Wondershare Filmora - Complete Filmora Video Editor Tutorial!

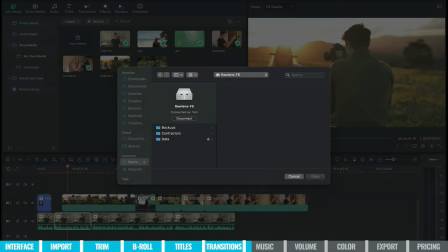972s
I'm going to go back over to the media tab here and I'm going to track down my own music that I've sourced from Artlist in this case.
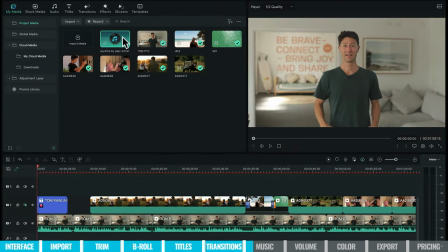979s
Okay so it's imported our music over here and just like our video clips we can either click and just drag it on like so or we can hit this plus button and it will put it straight in like so.
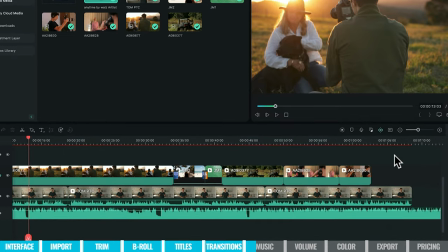990s
Now as you can see our music is overhanging all the way past my last clip here which we don't want.
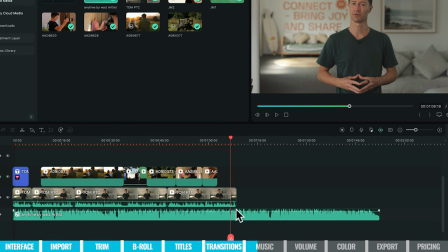999s
We don't want the music to continue on after we want it to finish at the end of our video clip.
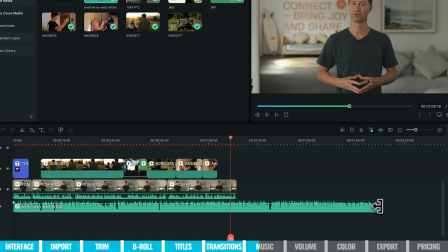1004s
So there's a couple of things I could do. I could simply click on the end of my music track and drag it to the end like so. What I find is on music tracks they've always composed a really nice fade out of the song.
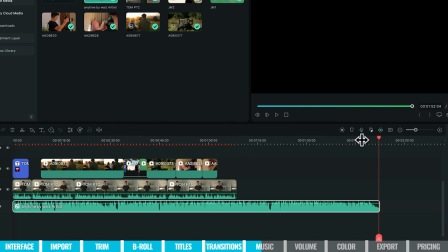1018s
I'm going to play a little bit more so you can really hear that. Nice. So I actually want that part of the song to be finishing at the end of my video clip. So what I'm going to do is trim the beginning of the music track.
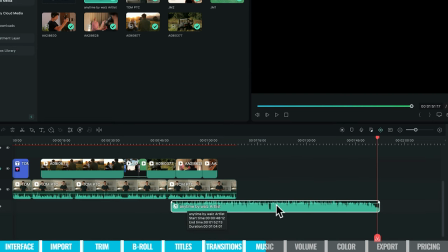1035s
It doesn't have to be perfect at this stage, just trim it a fair bit so that you can then click on your music track,
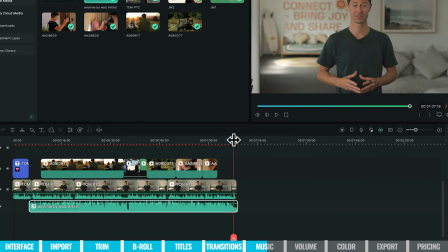1041s
slide it to the left until that outro piece is matching up to the end of my clip.
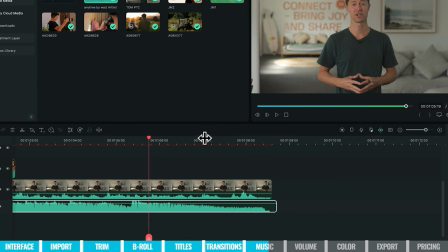1047s
And that is just a really smooth way to mix your audio when you're editing so make sure the end of the music track is at the
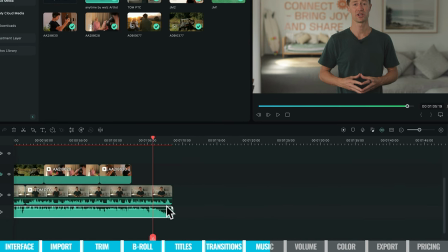1054s
end of your edit that is just a really cool way to do it and then of course you've got no music here so you want to click
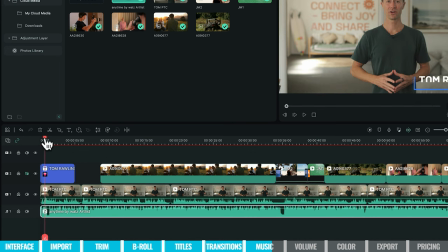1060s
and drag that to the beginning now the problem there is you've got your music track starting at a random part of the song at the start of your edit and it's gonna sound a bit clunky I'm gonna play a bit for you so you can properly understand that okay a few things wrong
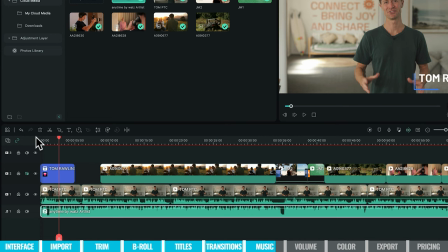1078s
with that it's too loud it's coming in really abruptly and we want to fix all that let me show you how you simply option click on the volume line
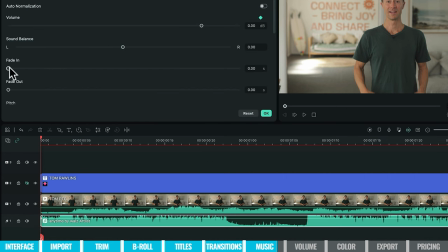1085s
of your audio track and it will create a keyframe and it will bring you to these settings right here as you can see you
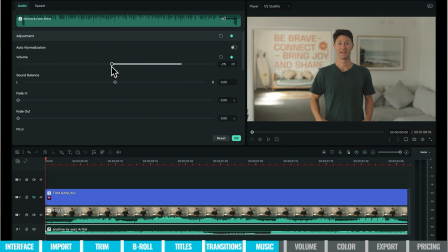1092s
can adjust your volume here and we want to keep that around minus 25 all the way to minus 30 this is something that you really want to do with headphones on and just play back and check as you go but somewhere around minus 26 minus 30 is a good place for your soundtrack
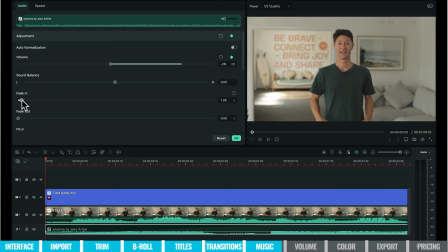1106s
and then we want to put a little fade in on anywhere around one second is a nice subtle fade in for your audio
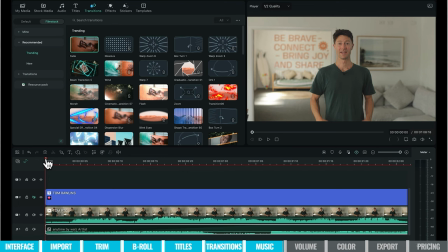1112s
track so i'm going to hit okay i'm going to play that back and have a little listen in this video i'm going to show you how to get excellent that is so subtle it's so nice you barely notice it but you can hear a bit of music there in the background so i'm really happy with that so now we want to
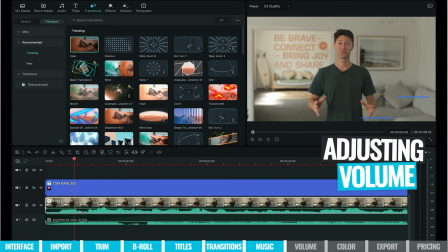1124s
work with our main audio on our main footage here and again we can click on the slight audio slider here and
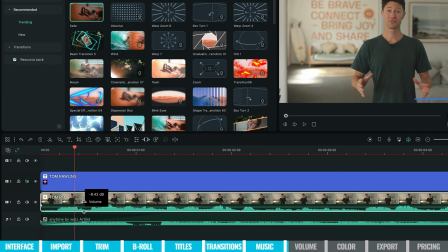1131s
just move it up and down now you want this volume generally around minus five decibels if i have it somewhere around there we can play it and then we can see how it is looking in our meter over to the side let's have a look